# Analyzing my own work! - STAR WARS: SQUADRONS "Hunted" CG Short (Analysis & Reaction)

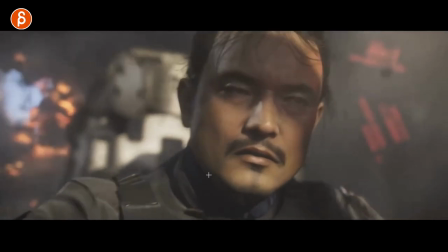[17:27]
I can't remember if these were simmed at the end and this being pulled out I didn't do anything on the body animation the only thing that I tweaked here fingers
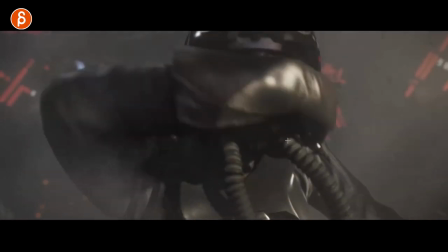[17:35]
just in case to offset things and making sure that it wraps around so it's not cheated compression thing and then adding all the
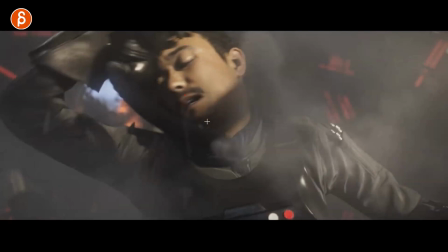[17:43]
shapes so the tension kind of tweaking just the face again basic face up was there but just adding ah you can see it the smoke takes it out
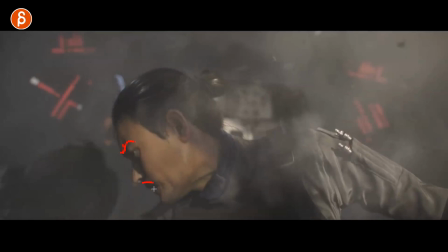[17:51]
oh I put all kind of tension shapes in there in here all that you can see the shapes here putting all that in there and then because the uh at one point let me go back here let
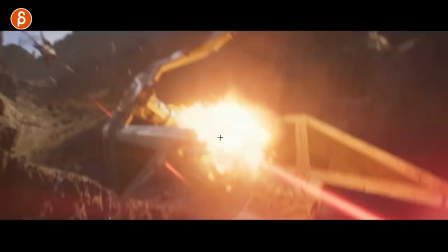[18:05]
me go scroll back there was the node since we have bam
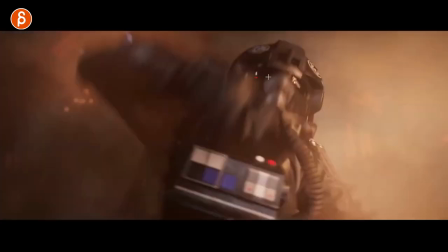[18:10]
a hole is in the window well this ship travels at really fast speed and we
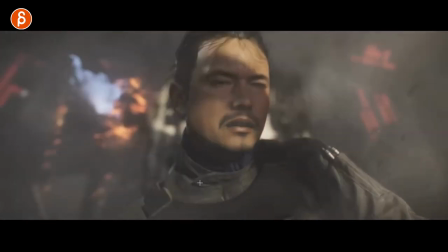[18:15]
wanted to have something where we that's the royal we we were told that
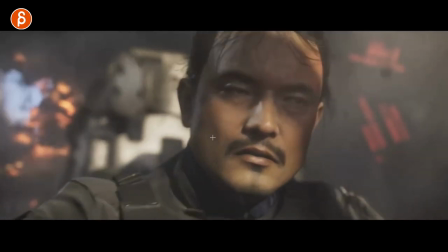[18:19]
it would be good to you know the wind comes in and and the character gets affected by the winds at the speed that this tie fighter 10 decept is flying
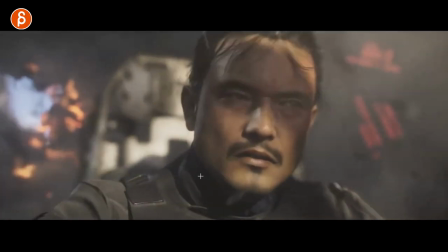[18:27]
i mean he will go freak probably couldn't keep his eyes open but that's the cinematic conceit so in here what i added again
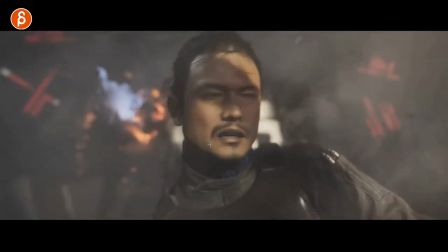[18:33]
offsets what's the big peak to approach i've torn that down a little bit no a little offset in this shapes you got all the shapes
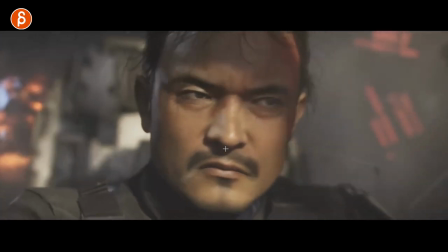[18:42]
here and then getting into a blink and i think this one that maybe one or two blinks more and start cutting things out it's not super blinky but
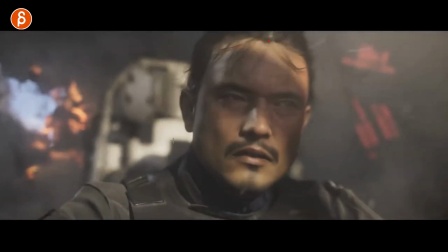[18:51]
you started to think about well what is the wind going to do and then sim adds the magic and stuff flying around again
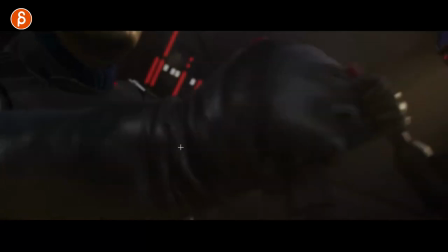[18:58]
i did a bunch of those i might have done this i think i did this one i probably did this one and not the one before to be honest because
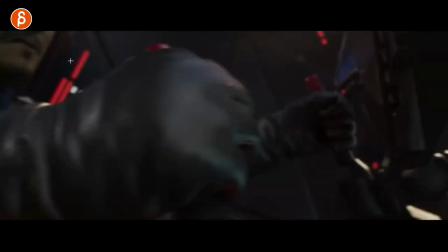[19:05]
i remember wanting to keep this in here how we frame this we see a little bit so you want to keep part of that facial shape
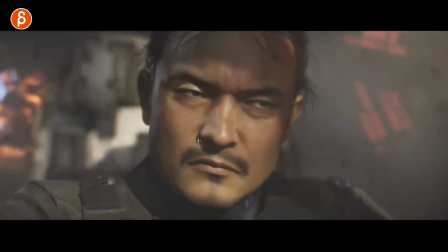[19:12]
in there again this is the reality of your production where you might do something like a bigger shot that i did later on and then you do
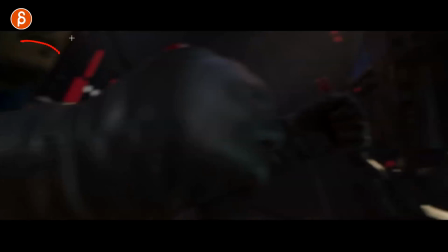[19:18]
smaller shots like these but just because they're smaller you still gotta pay attention is that the same mouth shape as this at the end
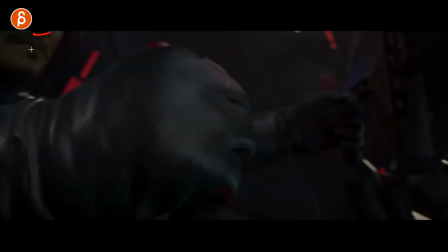[19:25]
do we want to frame this a little bit here where do we cut this off just by the nose by the just the lips the chin stuff like that
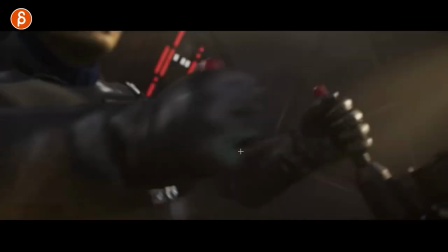[19:32]
you still have to think about of course the compression on the fingers and stuff like that even if it's short you want to make that all that stuff is in there even if it's
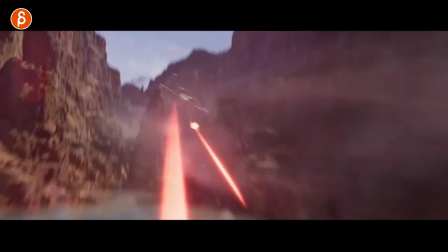[19:39]
not super readable this one i think again maybe
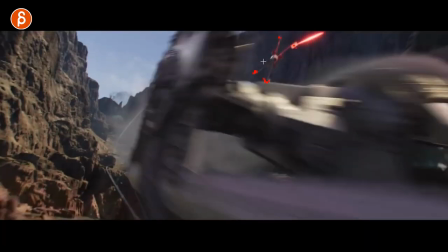[19:47]
i know i did a lot of firing patterns so in the in the basic blocking these were just all force for timing and
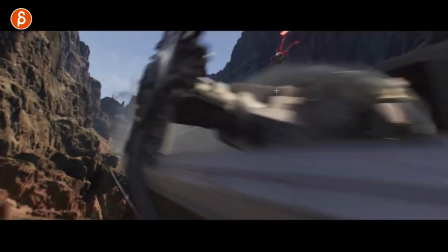[19:54]
i know i went into a bunch of these shots to put in the firing pattern so i would probably say in this one firing pattern then you start animating by
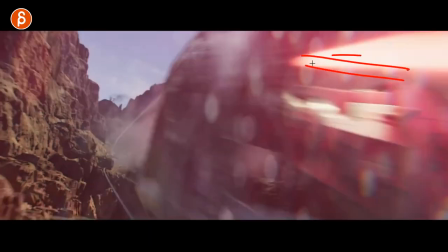[20:01]
hand so you know that You want this, you want that to go, you know this is going to cause a reflection in certain lighting elements, you want to put that in there.
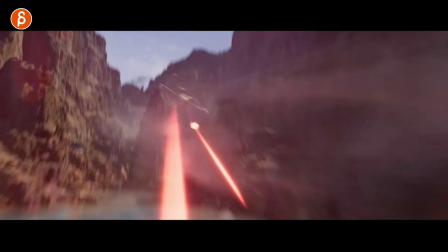[20:10]
Yeah, yeah, yeah, I think I did this one, one, two, crossover.
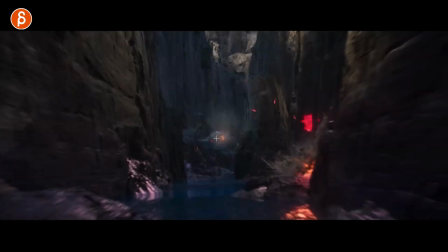[20:13]
Yeah, I did this guy in terms of firing pattern, some adjustment on the ship anim, there wasn't too much time.
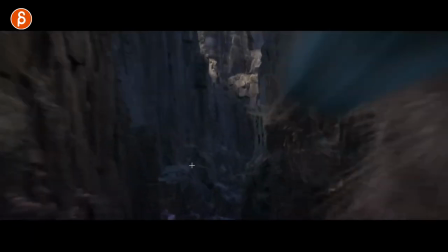[20:19]
It's fairly fast and slidey, but sometimes you just have a short shot and you've got to cram all that information in.
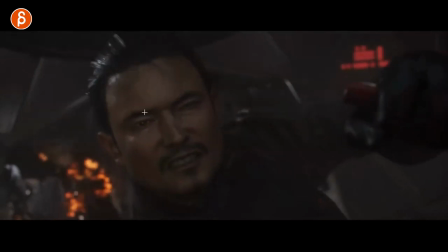[20:27]
This one I did not do, it's cool to see that up close though, and this is cool, this is what they were talking about where you have the light coming in and then it needs to adjust
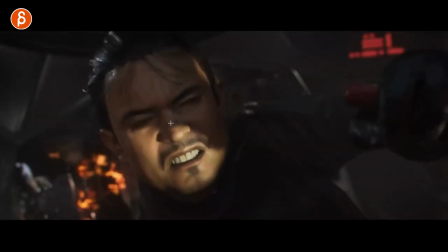[20:36]
face needs to adjust to the temporary blindness i think that's pretty cool it's cool that they
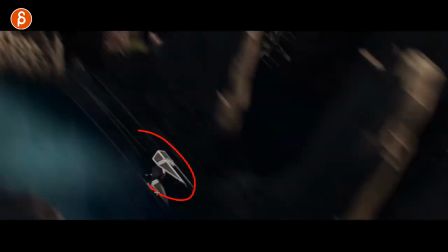[20:41]
put that in there this one i adjusted the camera a bit fly pattern a bit but again inherited from the basic block was already there
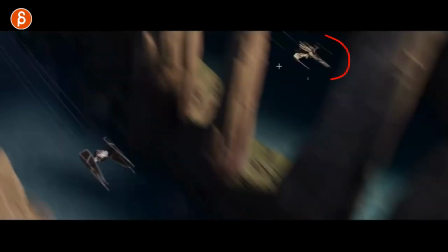[20:49]
so this is one of those very touch-ups making sure that it's visible and you want to make sure everything is there not too far apart but still
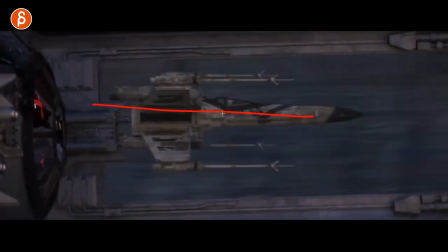[20:57]
always there same thing with this basic i think this was just settling the ship in so it doesn't overshoot too much again
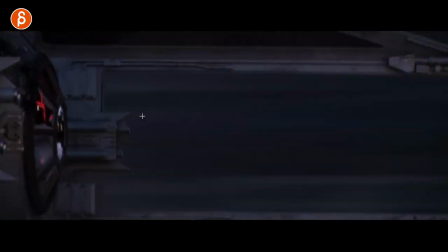[21:05]
polish movies was already done i think a lot of these towards the end were done by uh scott benza is that vfx super adam soup sorry adam soup on a lot
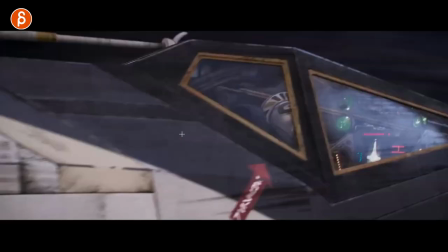[21:13]
of transformers movies he does humble skull island fantastic work some of the best animators at ilm this guy i think the hat
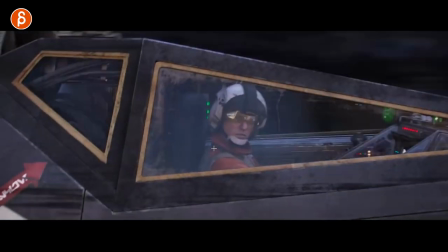[21:21]
mocap it was kind of ridiculous because of the placement it's just done by hands and then the lip sync starts early you want to can't exaggerate because it's small i still
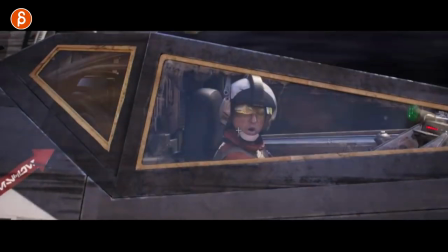[21:30]
did the eyes and you want to get into the sounds which i will not
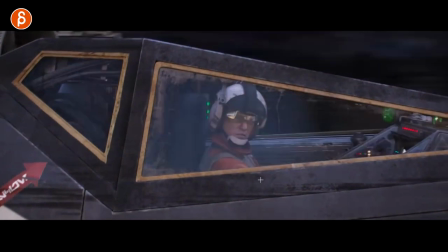[21:35]
turn on here although maybe copyright strike on sound here wars
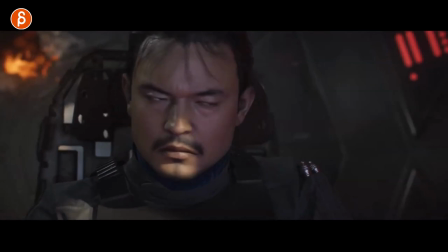[21:39]
over wars over imp so even though it's cut off and we animate with handles so this will continue the dialogue but of course in the edit it's kind
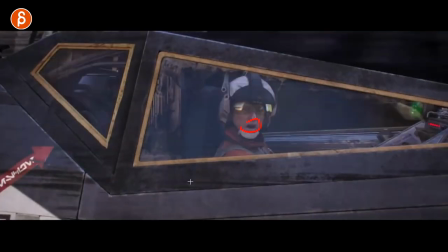[21:49]
of shorter but i did this and then this one it's probably the one that i like the most where i did a lot of i think again we
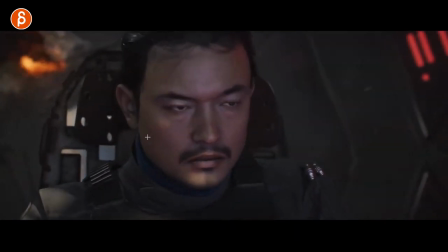[21:56]
had some mocap and i blew this all the because i wanted to match it with the head so head turns body stuff again this is
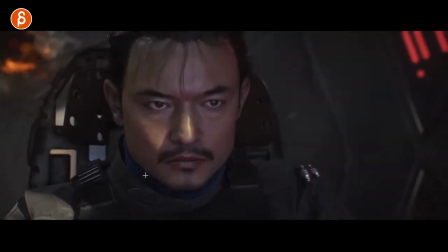[22:02]
small and subtle but i wanted to add the little bumps and all those reactions even if you have
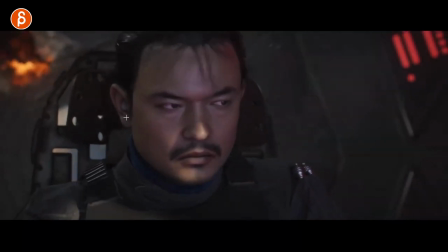[22:09]
a bit of a body reaction that there's a little bit of bump in the head but not too much because we're getting closer to the face you don't want to move the body around too
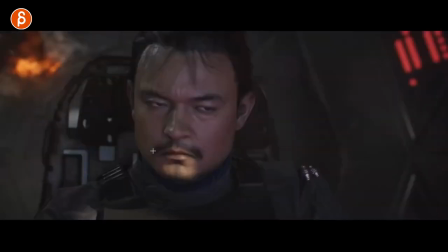[22:15]
much and this was just fun i like stuff like that when it's really up close facial stuff key framing the blinks the reactions
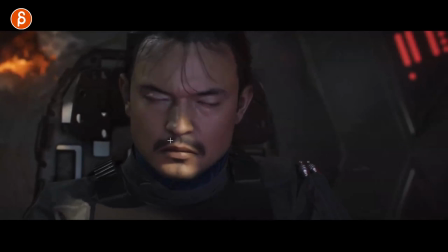[22:23]
you know it's kind of turned away again because of the winds and then he hears the imp thing so he wants to look over just a bit and then he
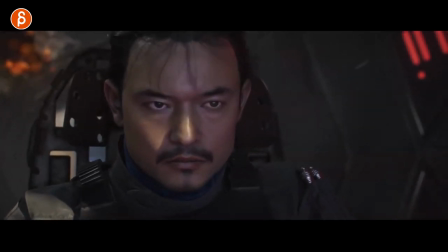[22:30]
has that all right well if you say this i'm going to concentrate so i wanted that facial look to be different than this it's a small shot but i do think about those things this is a certain state of mind this is a certain state of mind almost a bit more i think
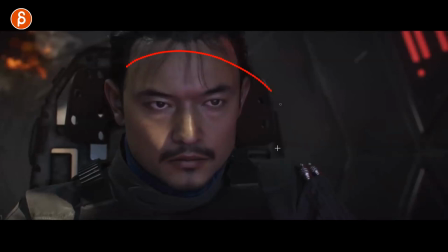[22:45]
at one point i had a smile in there and that was kind of nixed but i wanted to almost like it's a it's a challenge like oh really all
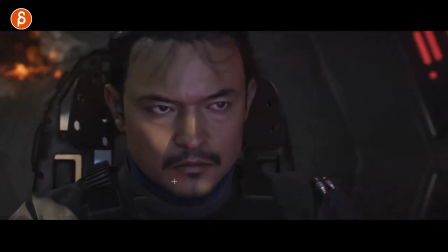[22:51]
right let's see how this goes i think that's why i had a smile in there first but and then goes back into all right
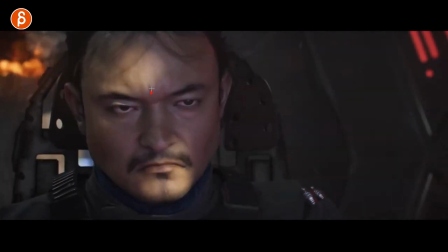[22:57]
let's do this and you get again asymmetry you dial in all the shapes the shapes here there's the jaw clench you get that kind of out there and i might have even put in this might be the temple the temple shape where if you if you clench your jaw you will notice how
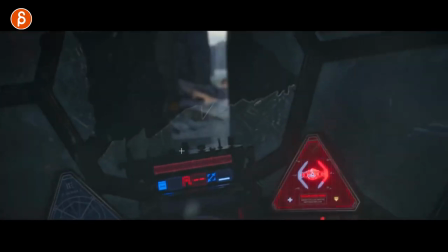[23:11]
this protrudes out doubt all that all those things in oh i think this might have been the second
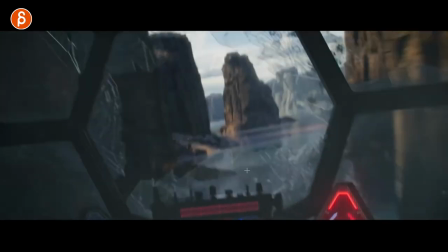[23:17]
shot i worked on this was just the camera adjustment to make sure that it It goes from low to high.
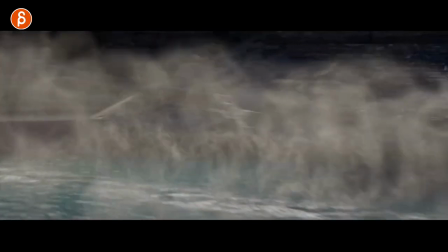[23:22]
It's like simple stuff. I think this is fairly it. Didn't touch this. Oh, I animated this guy too.
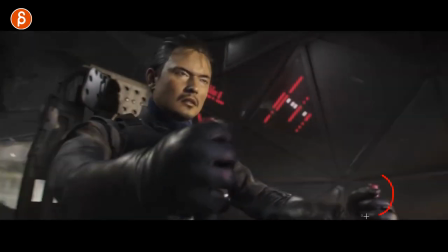[23:29]
Yeah, yeah. Compression on these guys. And the same thing on the face.
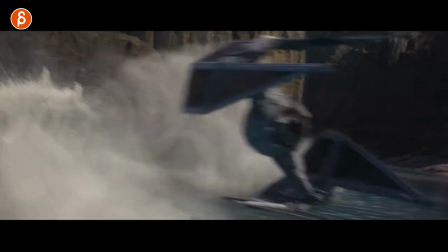[23:35]
Squinty stuff. And then getting in there and leading with the body. This one I did not touch.
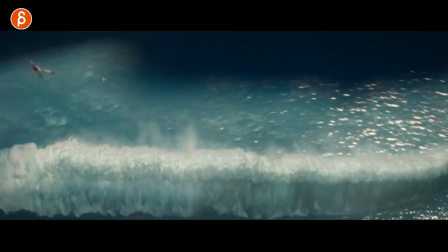[23:42]
This one I touched mainly placement. Again, this was already there. This was, I think, just camera.